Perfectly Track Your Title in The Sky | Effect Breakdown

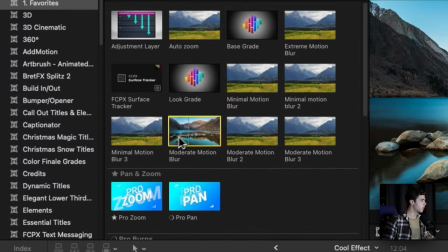That makes it just right. Add some motion blur, which I got from Ryan Nangle.
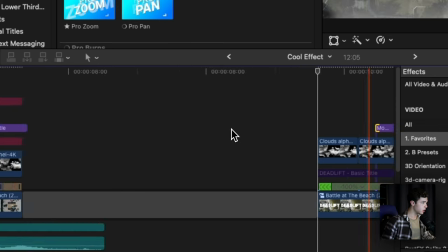You can look him up. I use his motion blur all the time. And you want to add it over the quick movement.
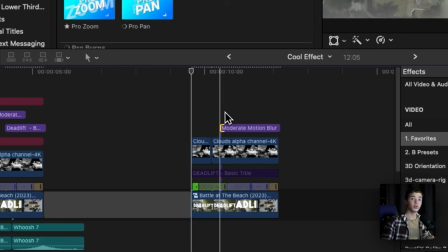And it makes it look a lot smoother than not having it.
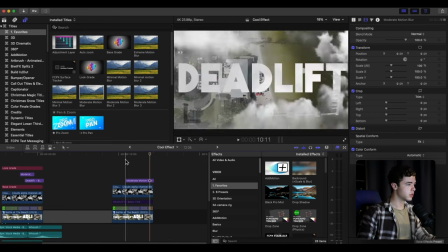And so it looks something like this instead of this.
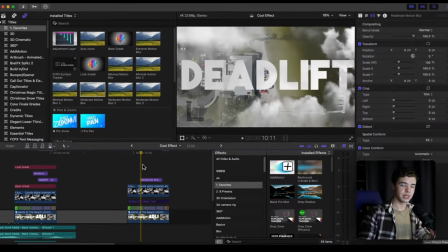See the difference? You want to go get some sound effects. Some whooshes.
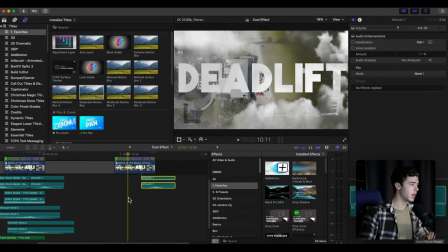You can find these all over the place. I mean, I get a lot of my sound effects from Artlist, if you have that. Even Envato Elements, you can find sound effects like this and you can use it, and very helpful if you want to add those small details that make it even more professional.
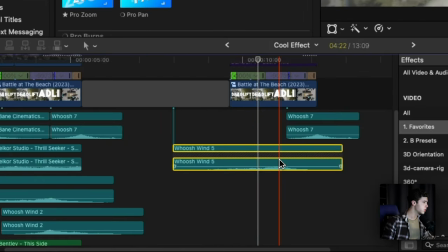You want to add a whoosh over the main movement.
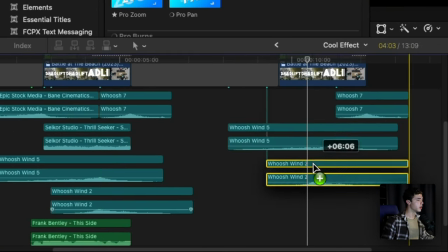And I actually layered two on top of each other in order to give it more
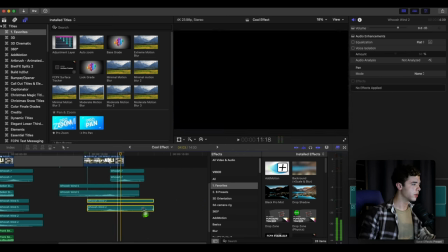depth and just a stronger sound effect. And then I added one at the end to kind of transition into the other.
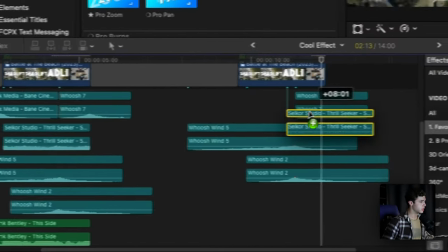I also grabbed a sound effect that I put
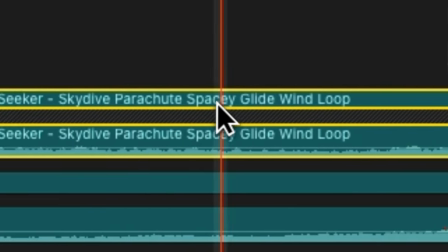of skydive parachute spacey glide wind loop.
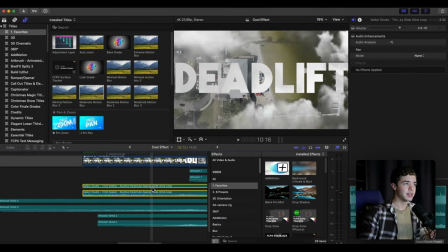Anyway, it's heavy wind because I want to have that feel like you're in the sky.
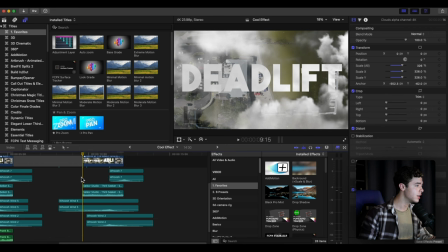So I want to have that feel, and so I added that effect. Just this is what it sounds like.
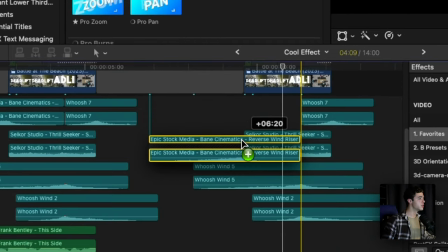Beforehand, transitioning into the effect, I added a riser.
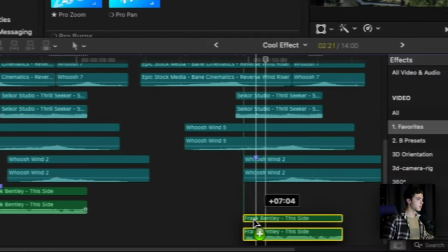You just add the music underneath, and then you put the cherry on top, which is the color grade.
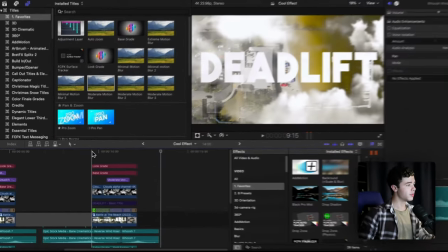And finally, you have... That's how you do that effect. I'll see you at the next edit.